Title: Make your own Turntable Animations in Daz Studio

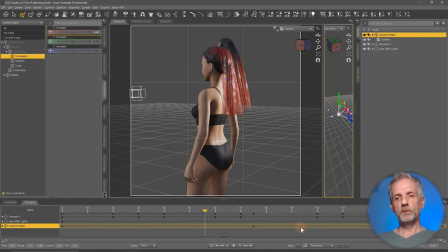But if we watch it go through, then watch what happens to my lights, especially in the other window here.
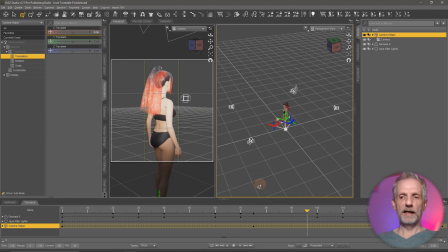So there's two things that I want to correct. So on one hand, my camera is now rotating. This is what I want. But the other issue that we have is that the lights don't rotate with the figure. And that may or may not be a problem for the lighting that you have. I find that when we get to Josie's back, her back is illuminated way too strong,
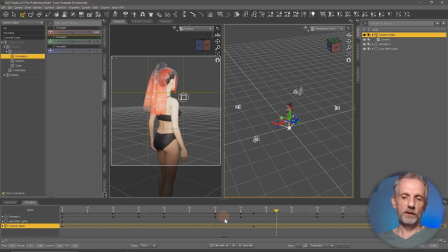and I'm losing all the definition that I had so carefully put in when we started this. You know, remember the things that I pointed out, these little highlights so that we can see her shape? So those are gone, and that's because the lights don't rotate with my camera helper.
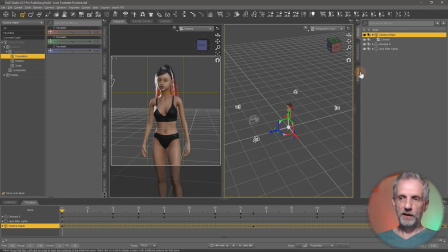But it's no problem because we have a helper object. So on frame zero, I'm going to go and drag all my lights, which happen to be in a nice, neat group here. I'm going to go and drag them all into the camera helper object as well. So group that together with the camera. And now when I go and play this back, the lights and the camera rotate.
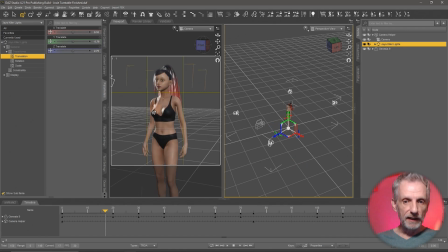And as a result, I keep this nice definition that I have here on Josie. And no matter where we're looking at her from, the light's always going to be great, which is nice. By the way, if you wanted her to rotate in the opposite direction, all you'd need to do is on the final keyframe here, on the last frame,
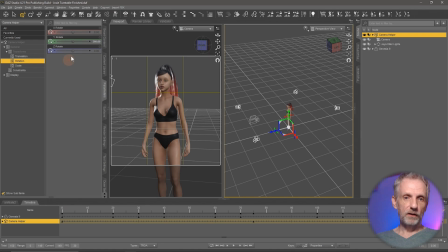instead of, that's on the camera helper object, instead of this being a value of 360, you just make that negative.
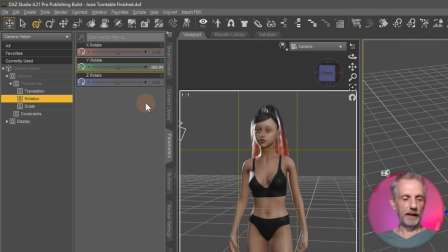So you can type in minus 360. and then Josie will rotate the other way around.
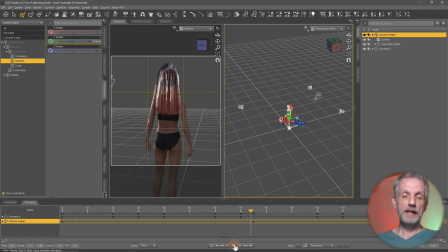So it's totally personal preference. There we go, she rotates the other way around. Totally personal preference, what you prefer. I think for this example, I'm gonna go stick with what we had, namely the positive 360, but it's super easy to change. Just make sure you're on the camera helper object and on the last keyframe, and then change that polarity, so to say.
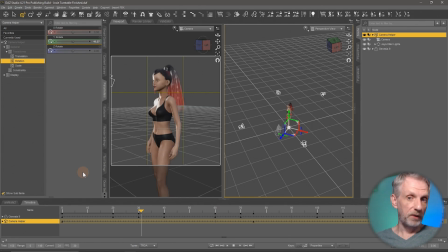One last thing I'd like to correct, and again, this is just personal preference, is the speed of the rotation. So currently, or let's say the interpolation of the keyframes in this case, the animation starts slow, speeds up, and then it goes down in speed again.
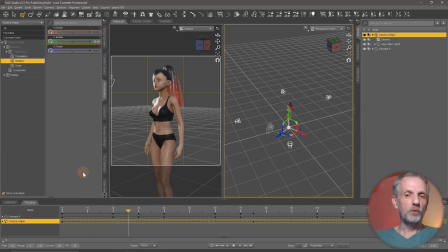So that results in the rotation not being constant. It is, in fact, logarithmic. And if you, once you see this rendered out, it's not going to look as great once you have something that's spinning indefinitely.
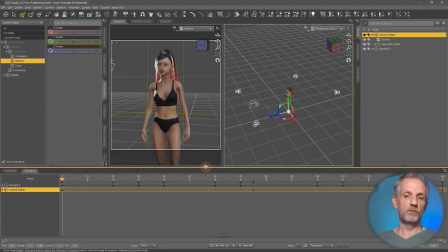This is done because the keyframes by default interpolate with a motion called TCB, and this is now on the camera helper object here. We haven't really spoken about that, but on every keyframe that you can select,
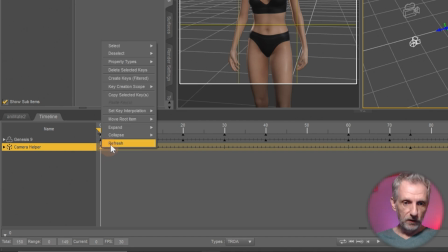you can also right click and go and change the key interpolation. TCB is the default, which means ease in and ease out. Then we have linear, which is a constant motion. This is kind of what we want. And then we also have something that is called constant, but that is literally a change from 0 to 1.
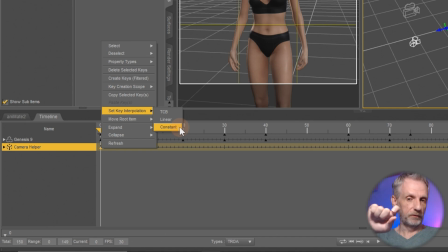So there's literally no interpolation. That's just a change from one value to another abruptly. So we want to change all our keyframes to linear, but for that I have to go and select all keyframes for that to make the most sense.
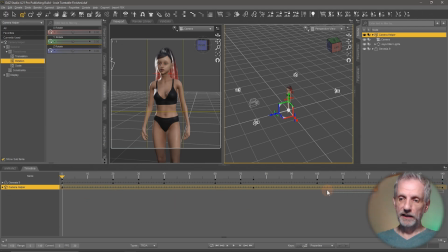So I'm going to go and left click and drag a little marquee around all my camera helper keyframes, like so, and then I can go and right click and choose set interpolation to linear. And now we will see this motion. I'm also going to show you something quickly in which you can check what interpolation have I set.
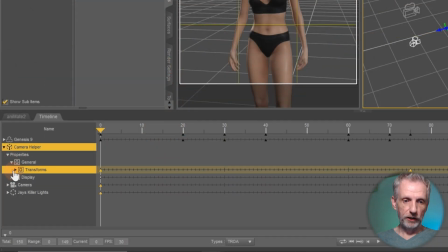If I go and open the keyframes that I have changed, namely general transforms, remember the triangles are not keyframes under rotation. These things are now not circles, they're little diamond shaped things, and they have an L in the middle.
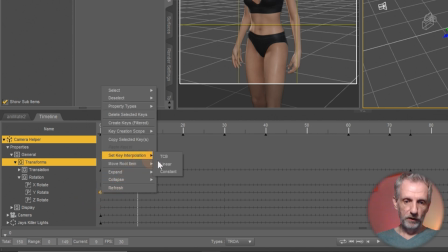So just to show you this on the first keyframe, if I go and change this one over to TCB, then they're in fact round and the little T is in the middle. Or if I go and right click and change this to constant, they're going to have a little square around it.
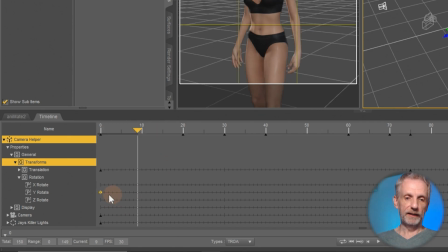So we're going to use the linear one. Just wanted to show you where that is. The little diamond shaped ones are the linear ones.
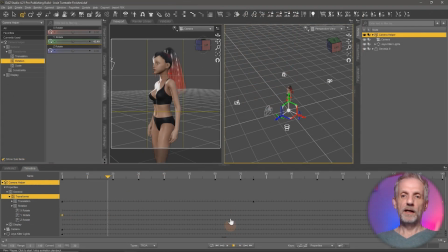So now if I go and play my animation back, I can see that the camera no longer speeds up and slows down. It's in fact drawing a constant motion. And once we render that out, it's going to be a really, really nice motion that'll loop forever.
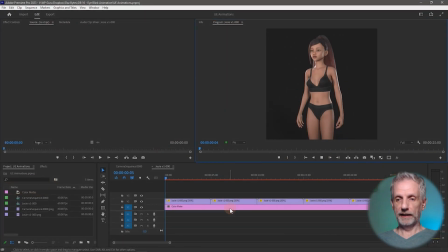And it'll look something like this once we render it out.